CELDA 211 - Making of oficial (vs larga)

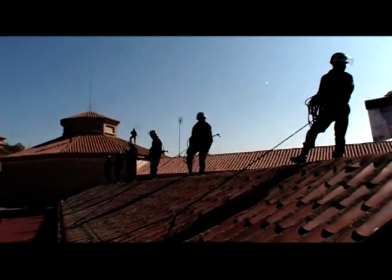(12:44)
Entre Jorge y Daniel, pues sabían que tenía una apuesta entre manos que era gorda,
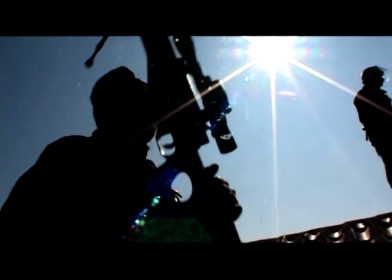(12:50)
importante y que además partía de la novela homónima de Zelda 211, que ya creo que planteaba muy, muy bien los conflictos,
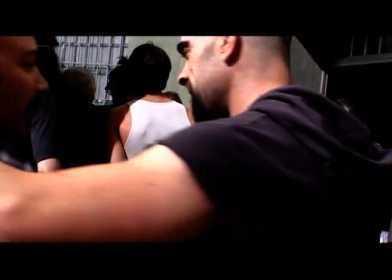(12:56)
¿no? Tenía que trasladar todo eso a un guión y creo que ahí es el gran acierto de ellos, que lo hicieron, yo creo que de una manera soberbia.
¡Adentro! 3.
No, yo me gusta siempre retarme a mí mismo, hacer cosas muy diferentes.
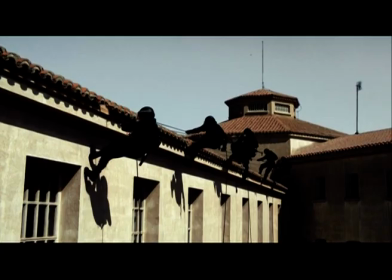(13:10)
Y esta es una película que me obligaba, digamos, a ser muy asceta en cuanto a, o sea, a usar muy pocos elementos, ¿no?
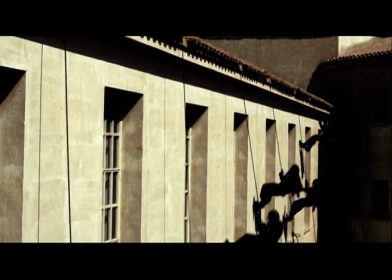(13:16)
Era historia, actores y puesta en escena. Yo lo que más me gustó del guión fue que tuvo un impacto.
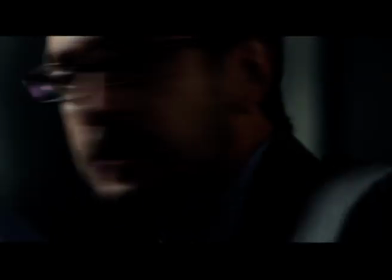(13:23) 1. Equipo Bravo, preparados. ¡Abortar!
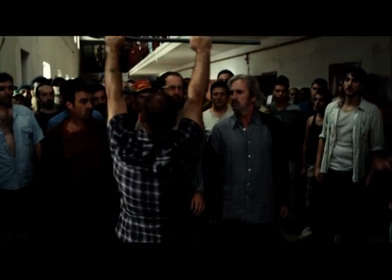(13:28) ¡Abortar!
Y luego que tenía varias capas, ¿no?
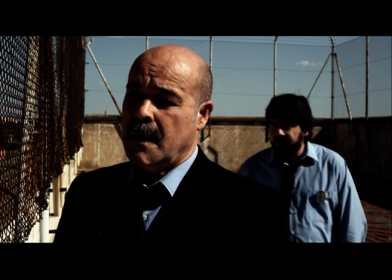(13:31)
Que tiene una primera capa, tiene una segunda capa y tiene una lectura y tiene profundidad.
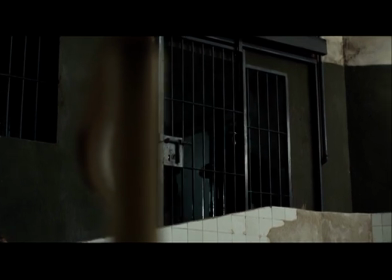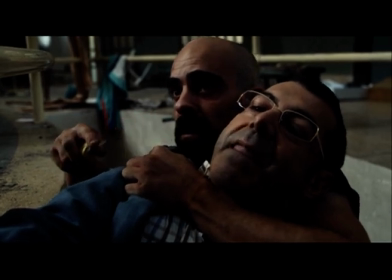(13:44)
Me cago en todo lo que se mueve. Me gustó que era una historia,
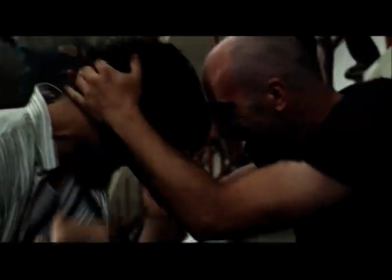(13:50)
eso, a pesar de todas estas sorpresas, que era una historia de amistad muy bonita y de valores.
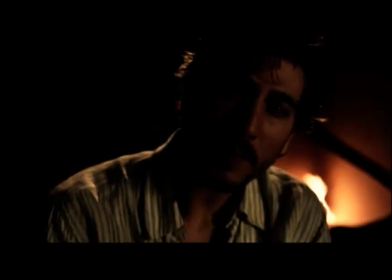(13:55) Yo debo tener un crío por ahí. La madre era de Murcia, una tía muy salada.
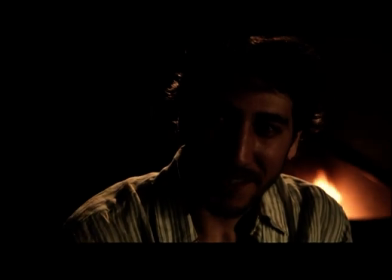(14:02) No tenía ni puta idea que andaba fugado de talego. ¿Y se parece a ti? Hostia, yo qué sé, espero que no.
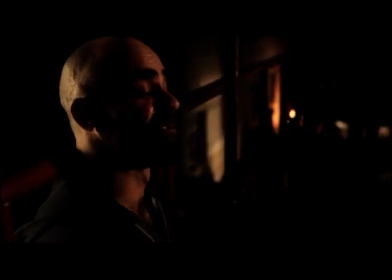(14:11) 8 años debe tener, pero no lo he visto nunca. Ojos que no ven.
Que tenía el eje de la película, que son pues esa relación tan especial de amistad, ¿no?
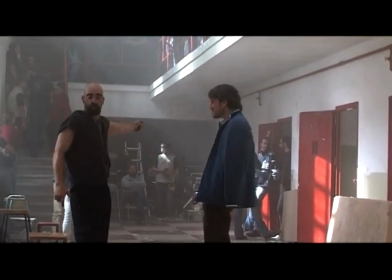(14:24)
Esa amistad tan peculiar, ¿no? tan extraña que se establece entre Malamadre y Calzones, la tenía ya, ¿no?
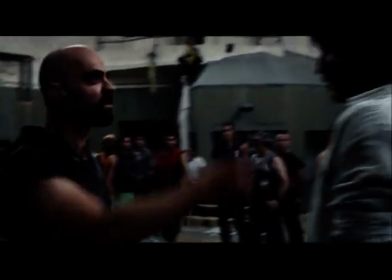(14:30)
O sea, ahí es cuando ya sentí que la película estaba asentada.
Eso me ha gustado. Mira tú por dónde te acabas de ganar unos calzones.
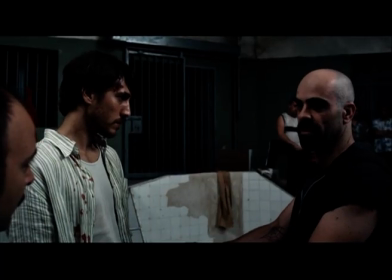(14:39) A ver, Tachula, hay que localizar unos gallos un poco limpios a este hombre que no va a ir por ahí con los huevos colgando. O déjale los tuyos, no te jode, quita.
Las secuencias de acción, también por primera vez en una película hecha por mí, no las planifiqué con un storyboard, ¿no?
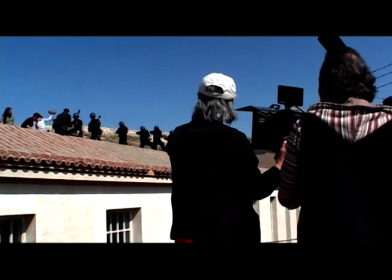(15:01)
O sea, decidí que las íbamos a un poco a plantear en el propio set,
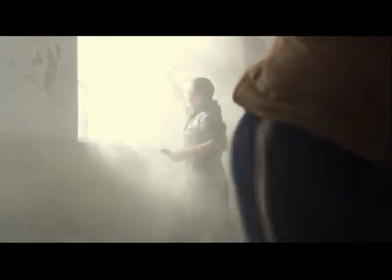(15:06)
en la propia cárcel, con los figurantes, algunos de ellos presos que de hecho era el sueño de su vida,
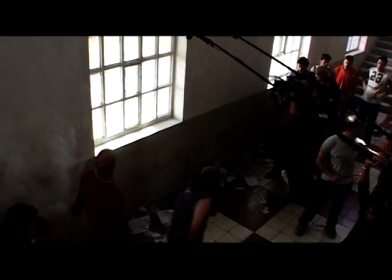(15:13)
¿no? O sea, el poder destrozar una cárcel o hacer todo aquello que no se les permitía durante tantos años, ¿no?
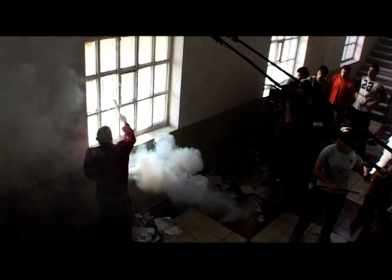(15:17)
Con una con una sensación muy clara de agradecimiento, porque aquella gente lo dio todo y ayudaron mucho
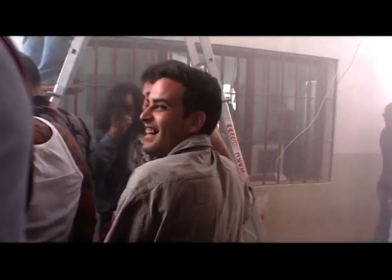(15:31)
a nuestro trabajo, a creernos la situación. Yo sabía que esa energía que estaba allí bulliendo iba a aflorar en el momento de rodar.
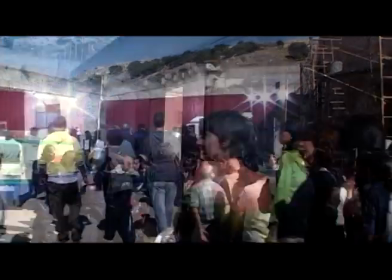(15:40)
Entonces lo que sí que hice fue cubrirla con un estilo casi documental.
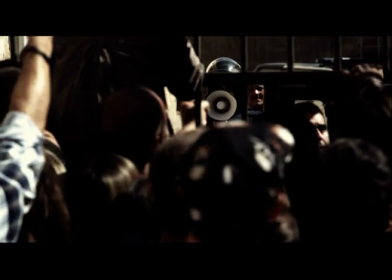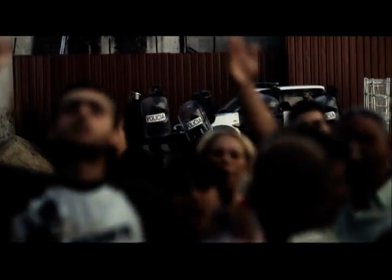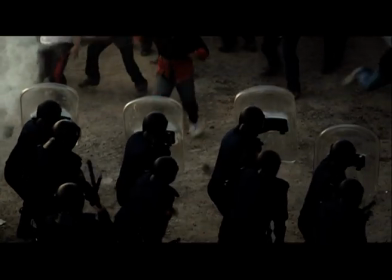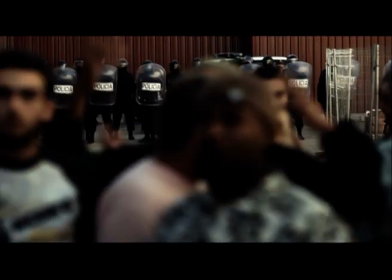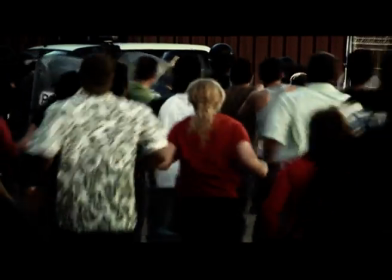(16:09)
Calentábamos el ambiente e íbamos casi como el documentalista que va en busca de un león atacando a una gacela.
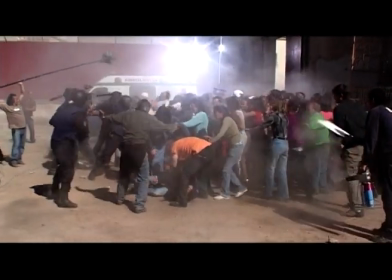(16:16)
¿Sabes? Nos metíamos ahí en el ojo del huracán, que era como yo quería que se sintiera el espectador, ahí dentro del mogollón,
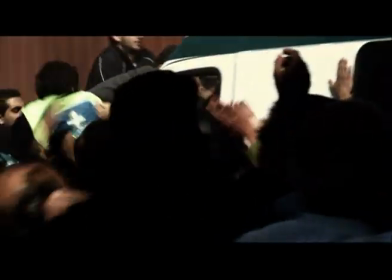(16:23)
y casi pues la cámara se daba con las paredes o con lo que fuera,
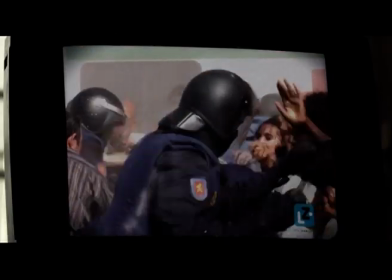(16:27)
¿no? De hecho, algún que otro traspiés había de vez en cuando, ¿no? O sea, un poco animal la manera de...
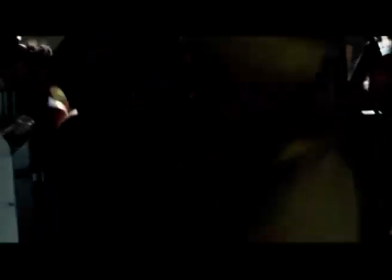(16:33)
Pero eso es lo que yo quería, ¿no? Que la película tuviera esa carga de animalidad o de bestialidad o de ese brío, ¿no? Ese estar ahí dentro de lo que se cuece. De esa manera es como quise abordar, ¿no? la acción en esta película.